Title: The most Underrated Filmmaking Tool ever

Hey, Dreamdale Films. Rain is here. What's cold? Are you cold?
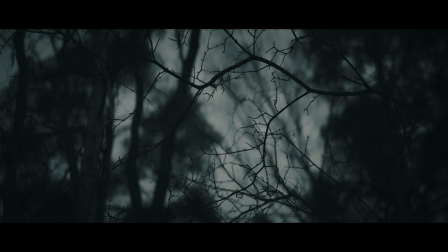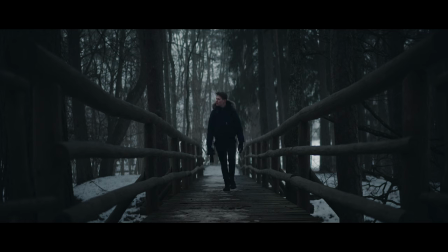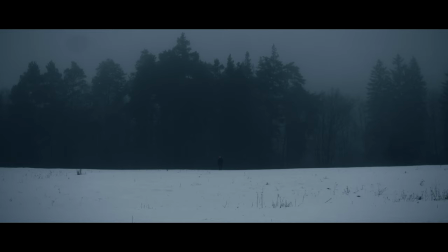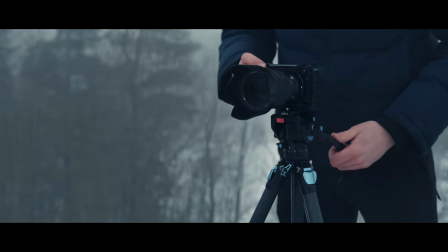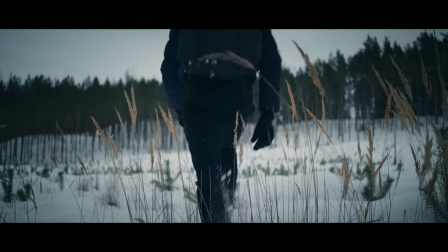(0:41)
Filmmaking has changed quite a lot in the recent years.
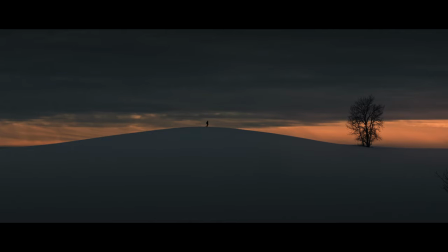(0:44)
With everyone having access to more and more fancy tools, it feels like now we're competing on who can do the craziest gimbal transition,
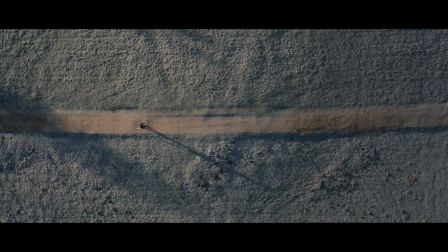(0:52)
the sickest drone maneuver, the flashiest edit and it makes total sense in this world where everyone's in a rush and can swipe to the next post before even reading the
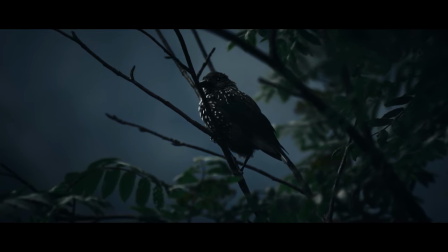(1:00)
title of this video. But if you have seen some of our latest videos, you might have noticed that our edits have become a little slower and our shots a lot simpler.
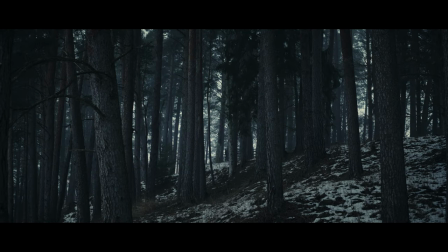(1:09)
When you start out nowadays, there is a similar, if not the same pattern for everyone.
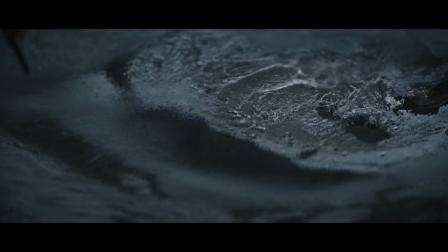(1:13)
You get a camera, you get a lens, you get a gimbal, and now you call yourself a filmmaker.
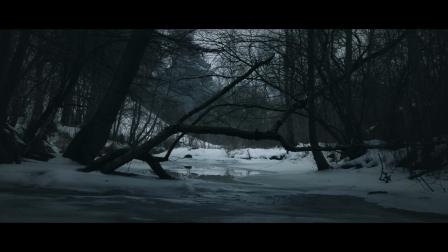(1:18)
And when it comes to what we call cinematic footage, you probably think of these crazy gimbal moves,
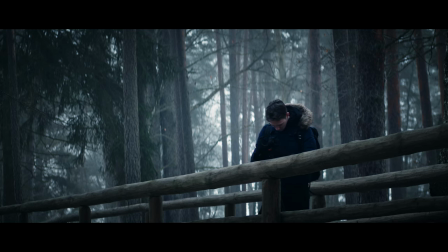(1:23)
awesome seamless transitions, crazy drone shots, the edit needs to be fast, not boring.
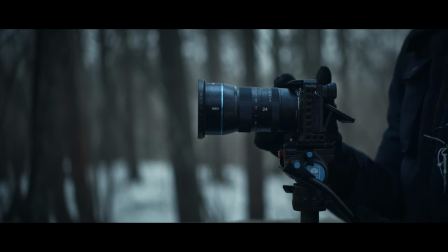(1:28)
You throw in some light leaks, film burns, lots of transitions and your video becomes this cinematic mess.
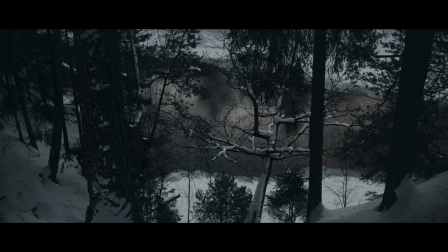(1:34)
You see, this is anything but cinematic for me.
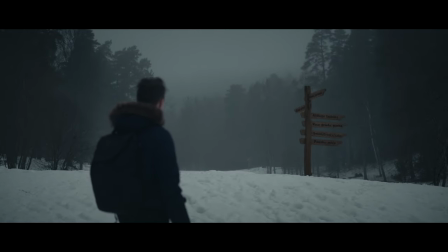(1:38)
I understand why this style has become so popular, but after seeing a few so-called cinematic travel videos,
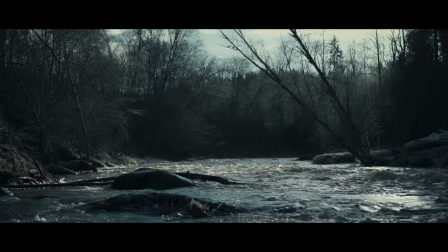(1:44)
I had a really hard time understanding what country is this because there were so many fast-paced shots of someone walking or running or drinking water,
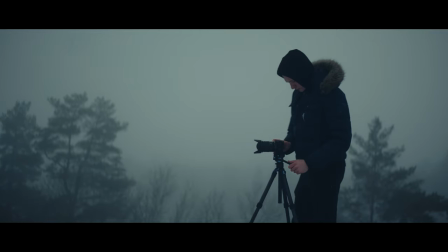(1:52)
I don't know, but the essence of the place itself was non-existent.
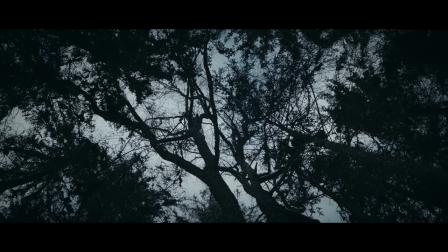(1:56)
Now, I don't want to sound like that 50-year-old daddy in Facebook comments complaining that your video is too quick and they couldn't see a thing, but in some way, they are right.
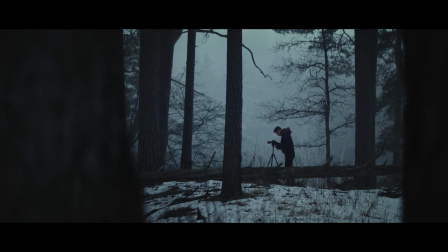(2:05)
After many years of making these kinds of travel videos myself,
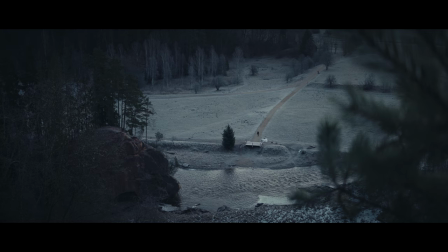(2:08)
I just got tired of them because they all feel the same and I still can't feel the location, the atmosphere and so on.
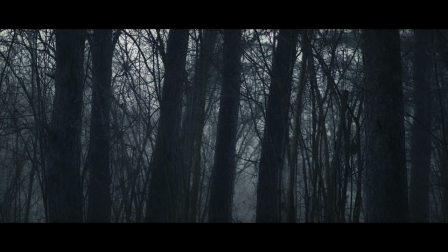(2:14)
It certainly looks cool, but that's not enough for me. This is the reason we now often leave our gimbals and drones at home and go with the most basic,
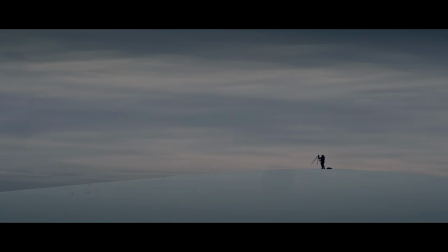(2:22)
yet the most underrated and overlooked tool ever. the tripod.
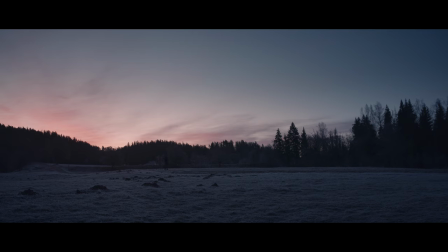(2:30)
Tripods is an interesting subject. They're super accessible. Anyone knows what it does and how to use it.
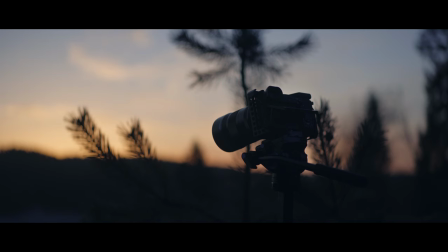(2:36)
So why are people not using them? Well, it all comes down to the lack of patience and commitment.
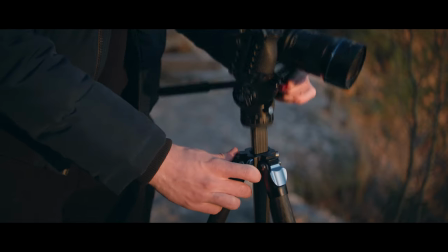(2:41)
With tripods, it's not as simple as finding a random place, going into the POV mode and doing a sick gimbal move.
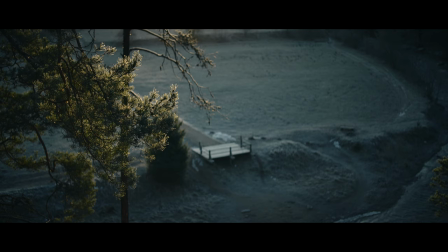(2:47)
This tool can certainly help you get a shot, but it cannot enhance it in any way.
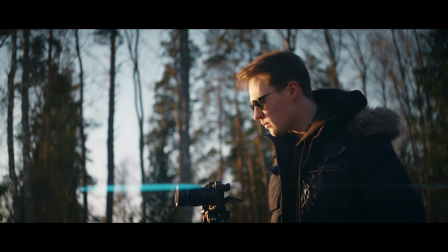(2:51)
See, with a gimbal you could be filming the most boring subject ever, but as soon as you go into the vortex mode, people go, yeah, dude, that's so cool.
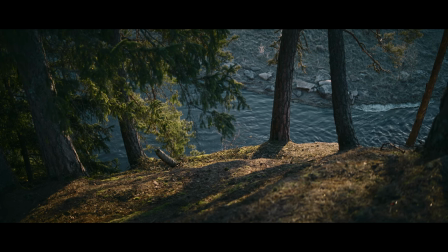(2:59)
But with the tripod, it's all about the subject, the composition and the framing, which makes them the easiest to pick up, but the hardest tools to master.
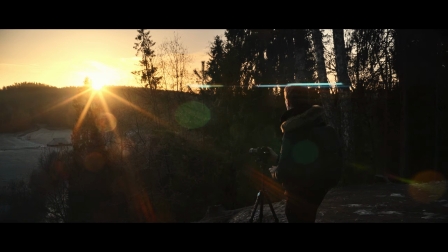(3:07)
But when you do that, the payoff is a lot more satisfying.
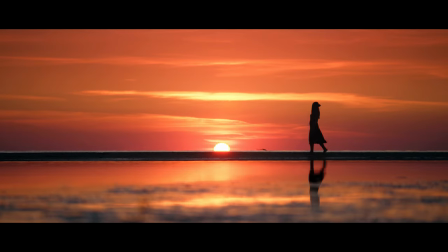(3:11)
It's hard to explain, but there's something truly fascinating in the simplicity of a tripod shot, if it's well executed, of course.
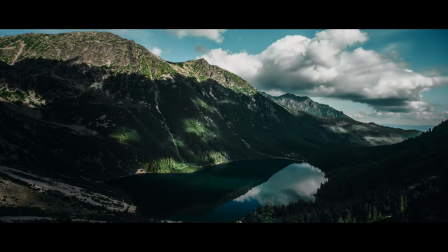(3:17)
It's that immersion. These shots linger on the screen for longer periods of time, in which you can really soak in the atmosphere,
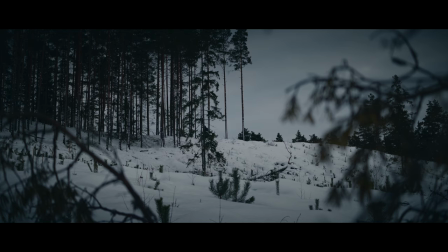(3:24)
the textures, the location itself, and it really feels like you are there.
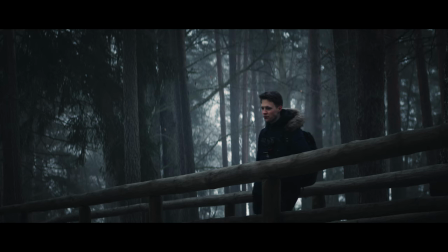(3:28)
There are no distractions, like I said, it's all pure cinematography, and pulling it off requires trial and error, and thus, patience, which many of us don't have.
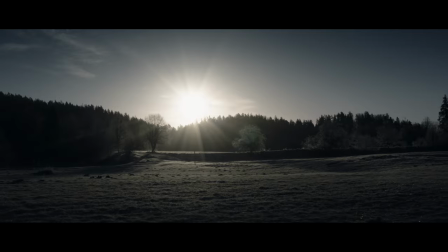(3:37)
Sometimes it's due to our expectations. You might watch an amazing cinematic YouTube video shot on a tripod,
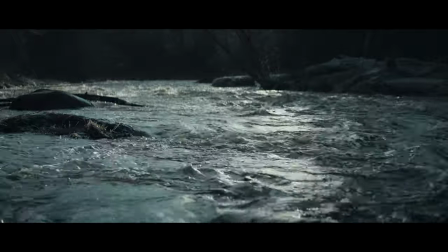(3:43)
then you ask that creator what tripod does he use, and then you buy the thing expecting the same result, without putting any more effort into practicing,
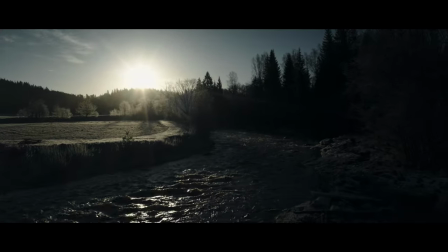(3:50)
watching new tutorials, etc. And then of course it starts collecting dust because you already found your next purchase.
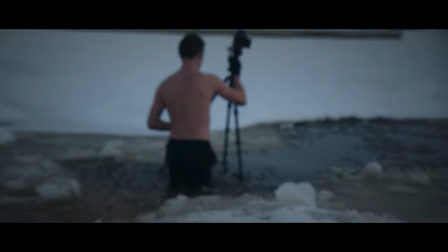(3:57)
The other thing which I mentioned earlier is commitment. You need to be committed to your shots.
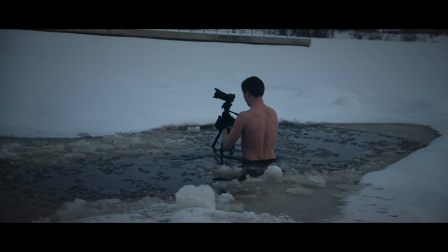(4:02)
Yes, it requires a lot of walking, scouting for good compositions, fiddling around with the adjustments to get that sweet angle.